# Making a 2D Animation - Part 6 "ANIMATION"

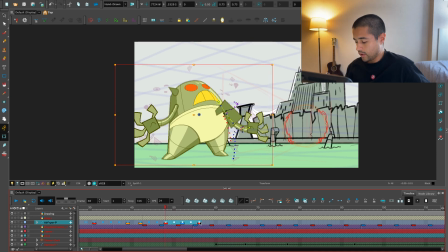58:42 Let me loop all of this.
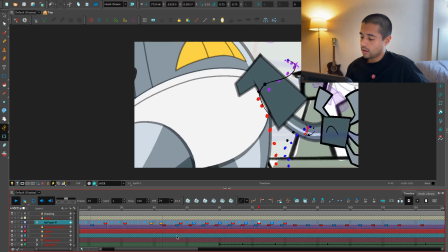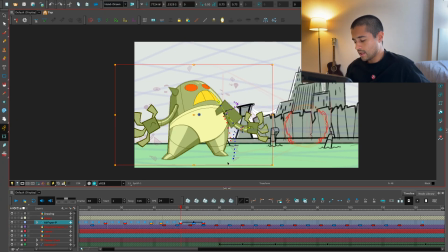58:50 No, what I'm going to do instead is the following.
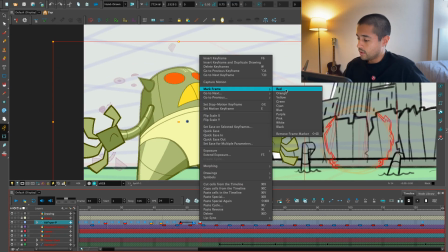58:58 Here, this pose I'm going to alter, and this is going to be yellow.
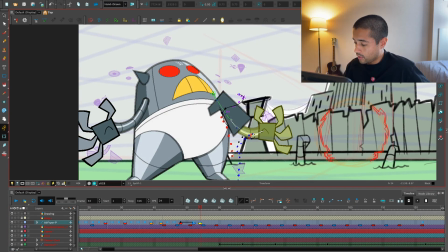59:03 And this yellow pose, I'm going to tweak some things around so it's not the same.
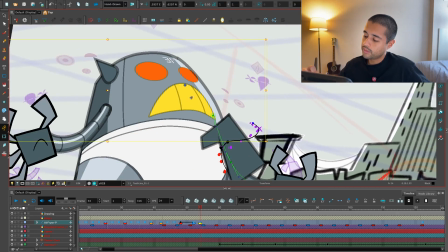59:08 So it's not going always from A to B, A to B,
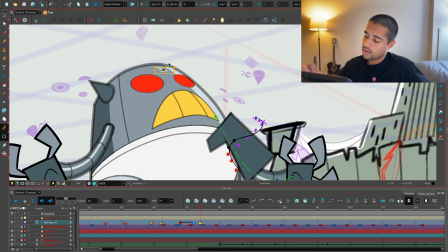59:11 but it's going from A to B to F to A to B to F to A to B to F. I don't know if you get what I say,
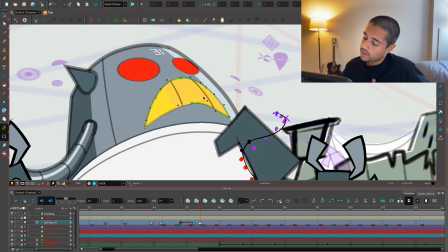59:21 but it's not always the same.
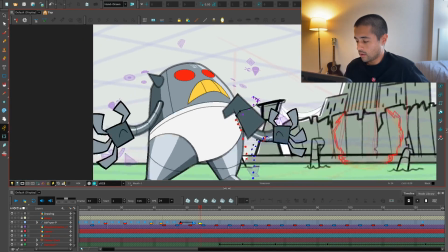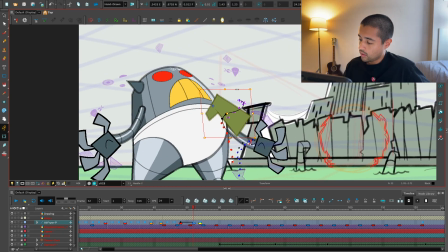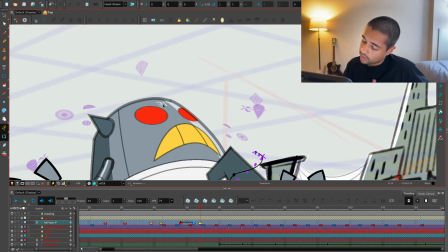59:45 Maybe adding a little bit of a rotation here on this side.
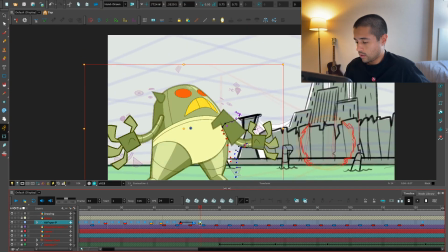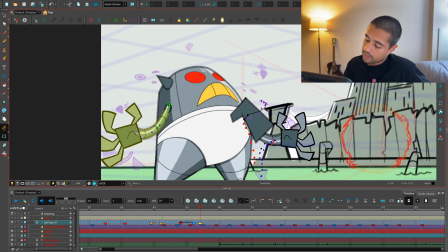59:57 More movement on the arms.
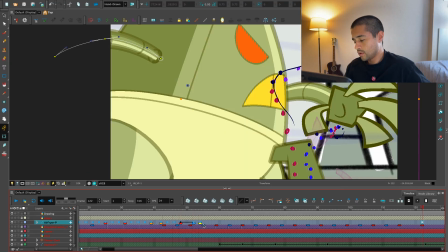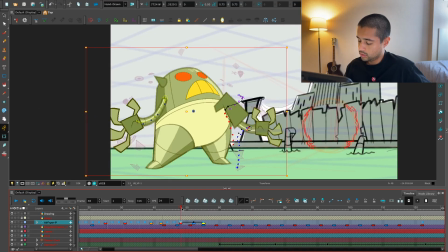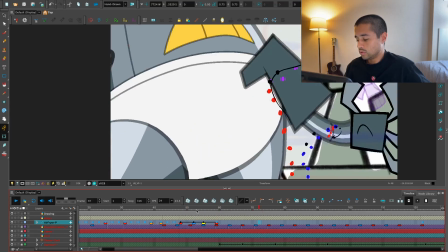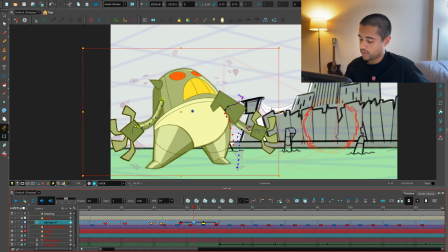60:15 No, oops, this comes like here. Then from here to, okay, now here we loop this. Let me mark a frame here.
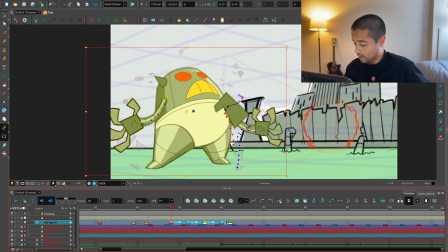60:34 Let me mark a frame here and here. So the loop starts again from here.
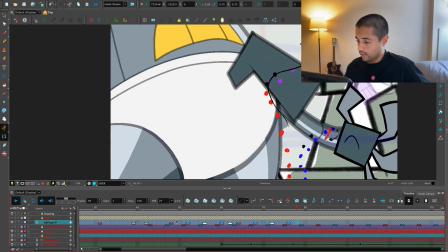60:50 Maybe all of this, because I want this dude to move like crazy, all of this should be on one.
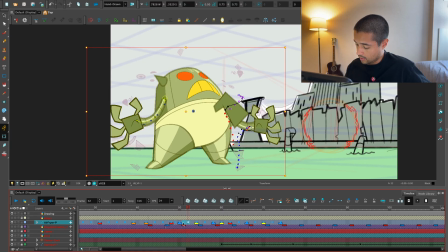60:57 One. One. One. One. One. One. One. One.
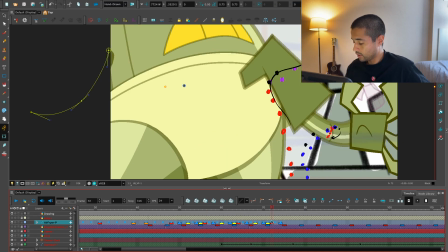61:09 Copy paste, copy paste, copy paste. Let's see how this looks.
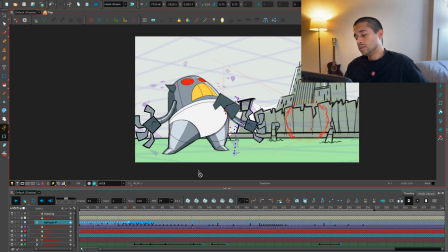61:15 Boom, boom. Oh!
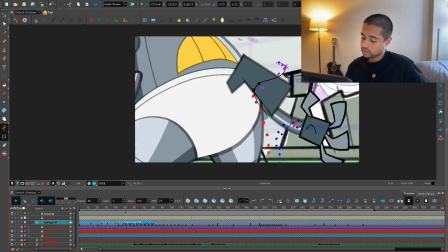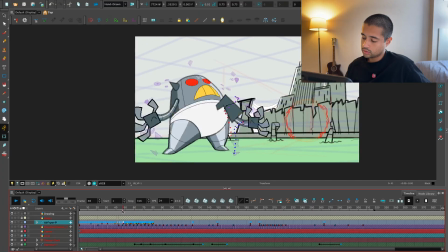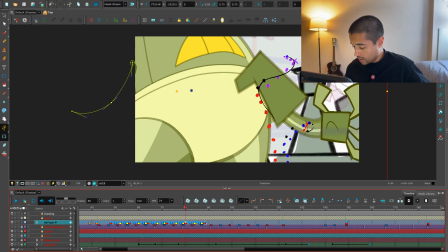61:28 Okay, this is not a big deal, so I can keep doing something like this.
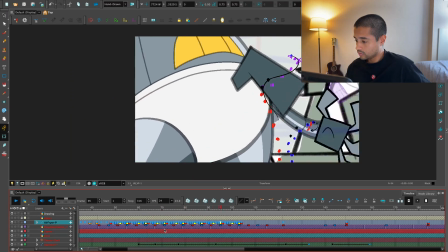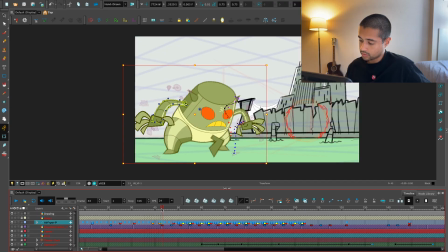61:38 But here, I need more time slowing out to this pose.
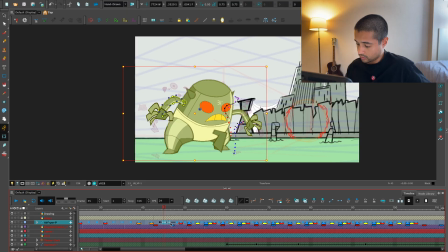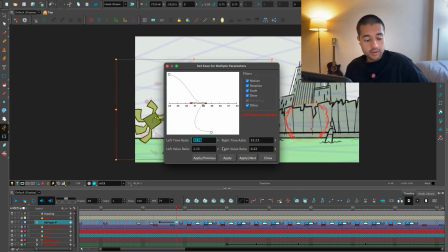62:00 So I'm going to slow out here, like 88.
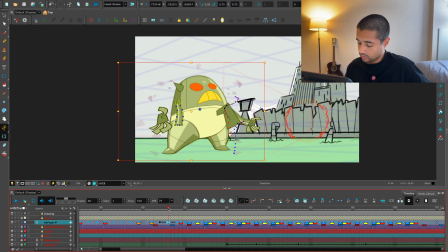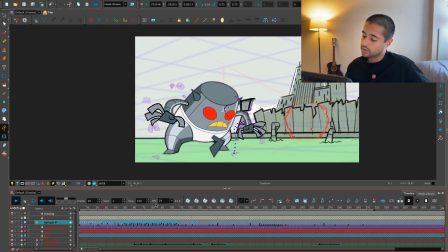62:10 Yeah. Boom, boom. Roar.
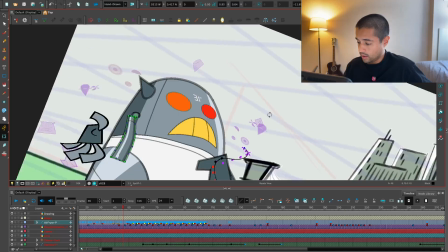62:20 Maybe in this frame, I can stretch these eyes
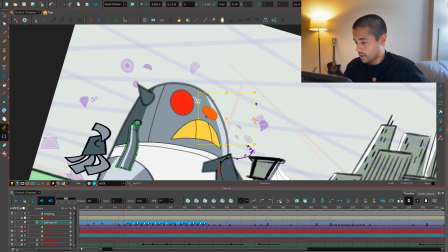62:31 like this. This one like this too.
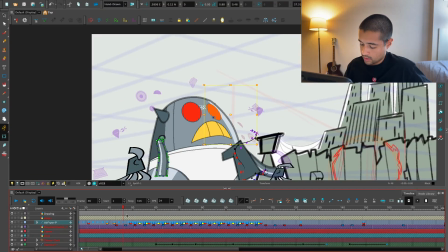Maybe this could be on the ones.
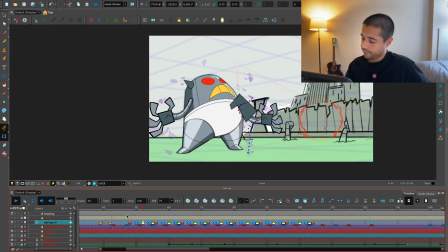62:46 Yep. Amazing. What else can I stretch here?
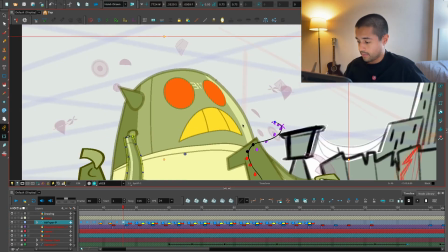62:52 The mouth.